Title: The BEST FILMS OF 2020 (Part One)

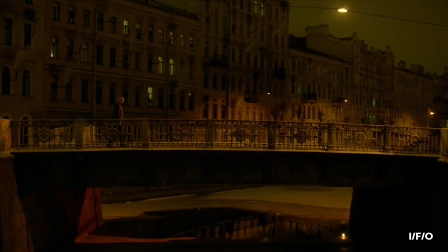256s
It's a bleak, at times oppressively harsh experience,
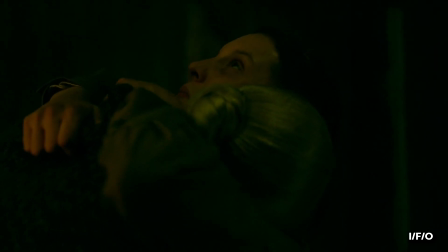260s
where the most painful moments are born out of a misguided, desperate attempt to hold fast to what little happiness there is.
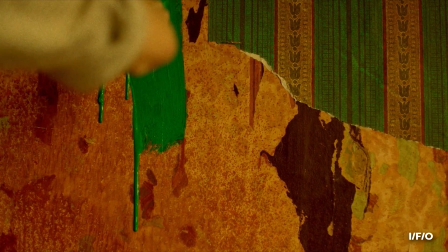267s
With delicate brushstrokes of beer bottle green and rusty browns,
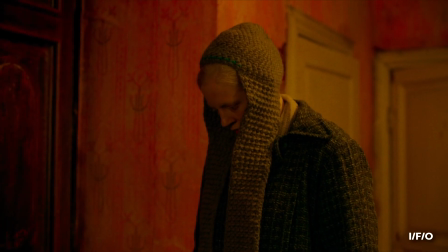271s
director Kantomir Balagov and cinematographer Ksenia Sarida expertly paint the scar tissue of a Russia slowly trying to stitch itself back together,
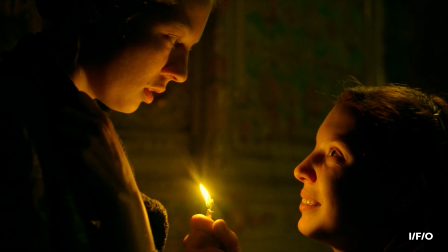280s
but it's all presented with just enough hints of autumnal glow to suggest maybe things won't always be this horrible.
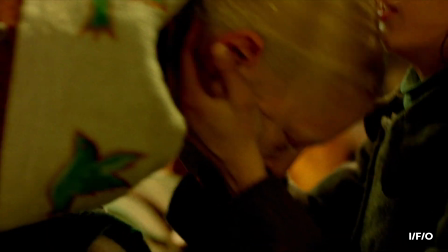287s
Victoria Miroshishnenka and Vasilisa Perelgina are devastating as best friends who accidentally
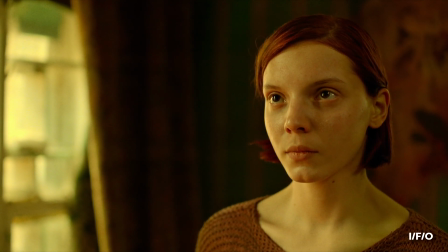293s
and intentionally destroy one another's lives in unspeakably cruel ways.
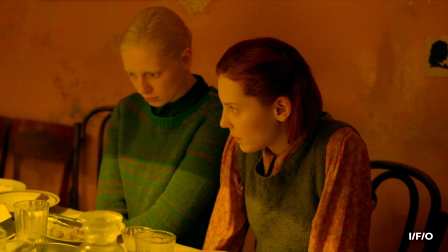298s
Their performances find complicated humanity in such broken people that it's almost unbelievable that for both of them this is their sole acting credit.
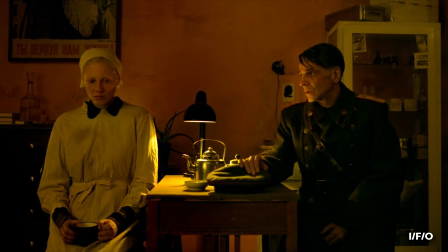307s
Tough but with just the right amount of tenderness, Beanpole is a gorgeous but gruelling display of strength from the down but never out.
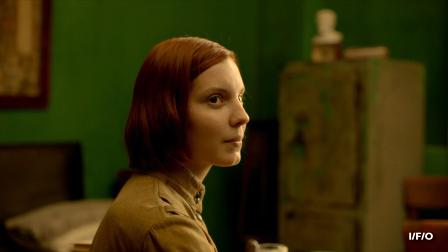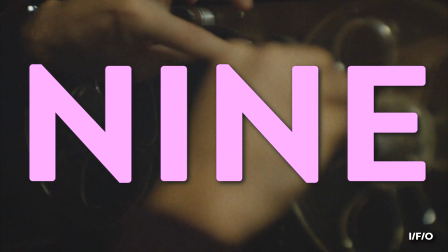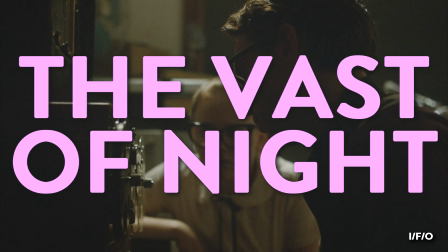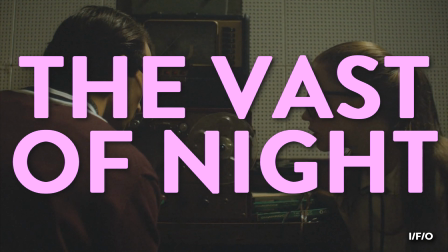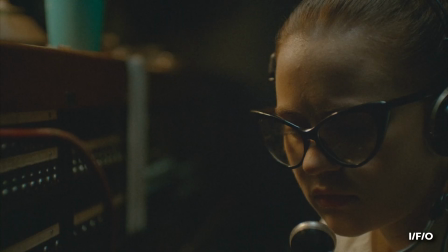336s
As a local radio DJ and plucky part-time switchboard operator in
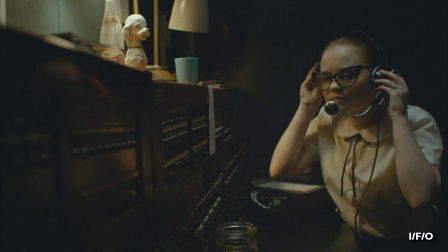340s
1950s New Mexico tried to track the source of an ominous unexplained signal,
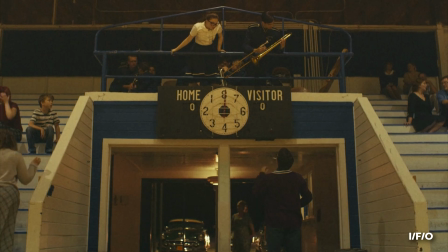345s
their small-town life suddenly becomes part of something infinitely bigger than either can comprehend.
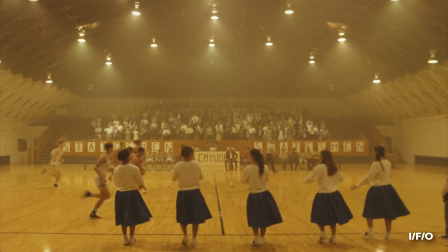351s
Capturing the potent blend of Cold War paranoia and get-up-and-go Americana, there's an odd electric energy to this mid-century throwback.
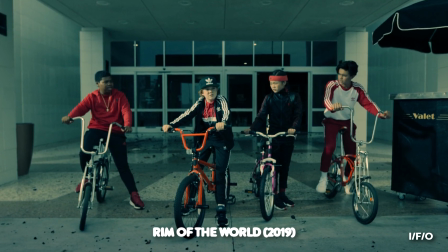360s
However, unlike with the recent spate of 80s pastiches that prefer cheap references over nodding reverence,
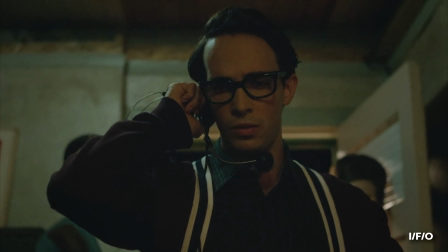366s
The Vast of Night has a modern, quietly confident command of its central mystery that never panders to conventions.
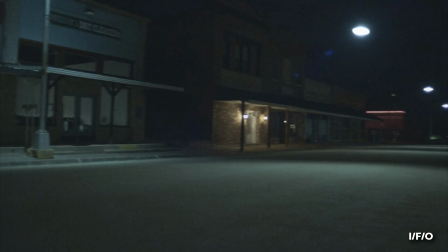373s
While there are several technically impressive long takes and continuous tracking shots, which deserve their fair share of praise,
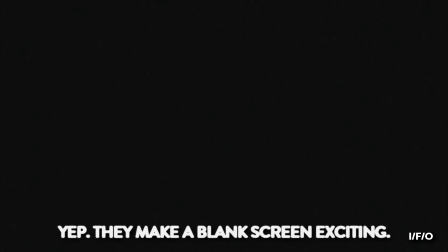380s
the real immersion comes from the film's two extended, visually empty monologues.
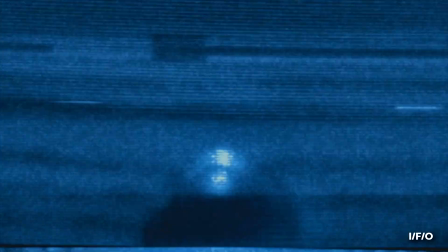385s
First-time filmmaker Andrew Patterson strips away the artifice and demands that we use our imagination to fill in the fog with our own otherworldly imagery.
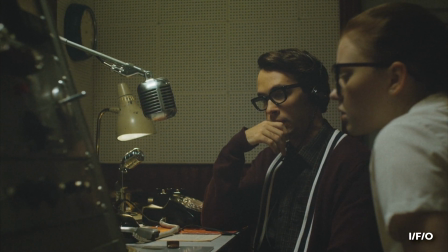394s
And it works better than any special effects heavy setpiece possibly could.
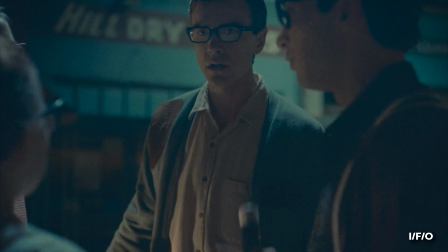398s
An engrossing, original take on classic science fiction staples that's more than the sum of its already impressive parts.
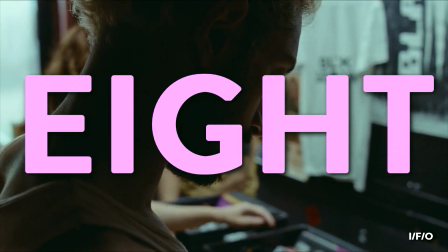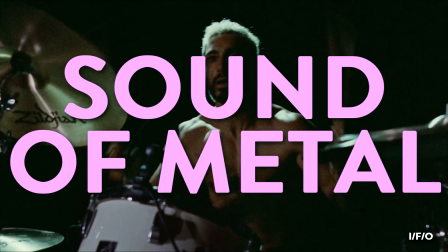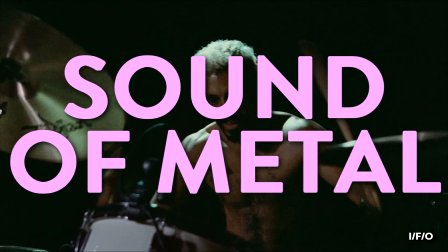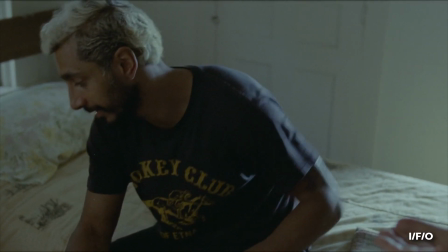421s
Riz Ahmed is an actor slash polymath of such enormous versatility,
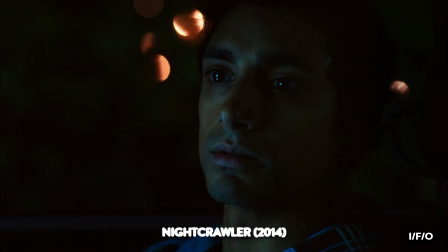426s
it's shocking just how rarely he's been fully utilised out with a small handful of calling card roles.
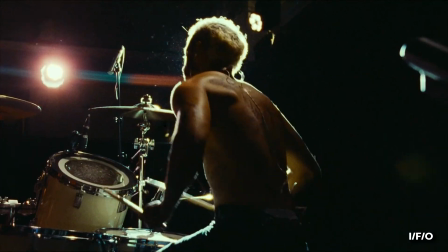432s
So it's with fist-pumping prides that I can report, Sound of Metal is a vehicle for Ahmed's saccharine-free, go-for-broke-but-never-over-blown performance.
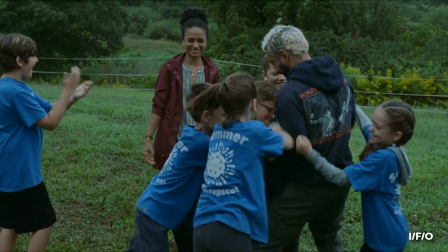441s
This musician-loses-hearing-and-learns-to-live-and-redefine-what-he-values-the-most narrative
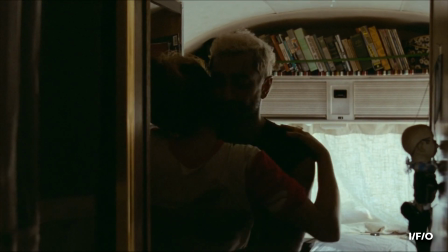446s
could so easily have coasted on Oscar-bait blandness or cheap platitudes,
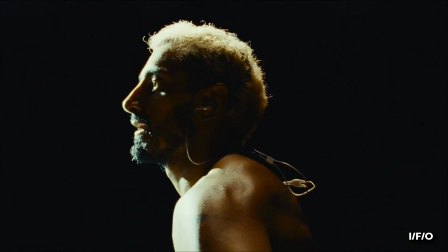451s
but instead, we're given the nuanced path rarely taken with this brand of drama.
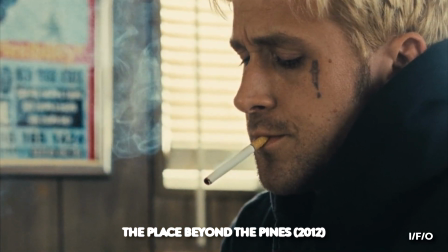456s
As Darius Marder's second screenplay after The Place Beyond the Pines, he could still maybe do with learning to trim a few things back,
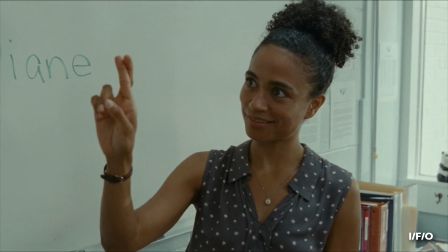463s
but Sound of Metal never remotely feels like it's appropriating or using its audiological conditions with anything less than the utmost respect,
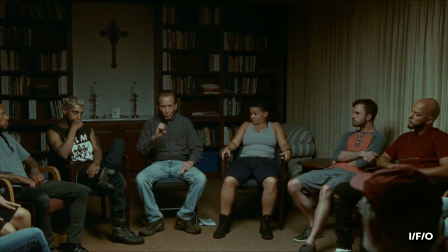471s
as Ruben adjusts to a life that is different, but far from diminished.
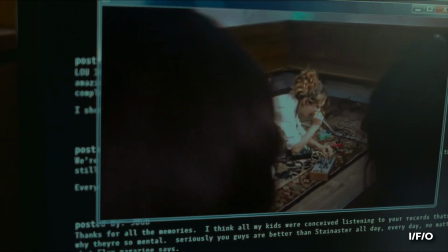476s
The marriage of sound design and scene composition is truly outstanding,
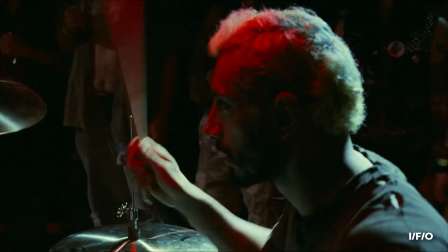481s
as meticulous swirls of grating noise and rumbling hums offer invaluable emotional perspective.
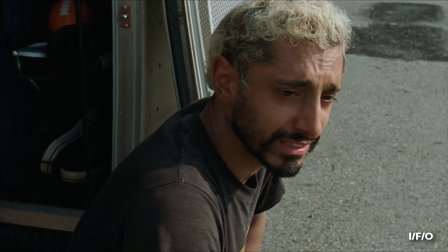487s
With muffled ambience, an all-around incredible cast, and one of the year's definitive acting showcases at the forefront, this is a must-watch.
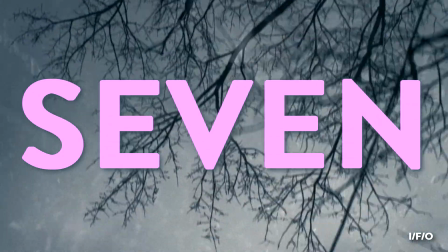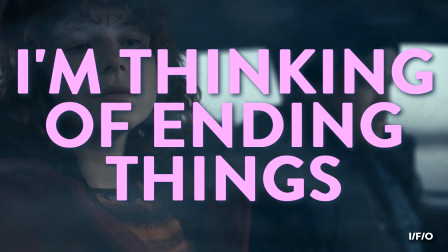502s I'm thinking of ending things. Huh? What?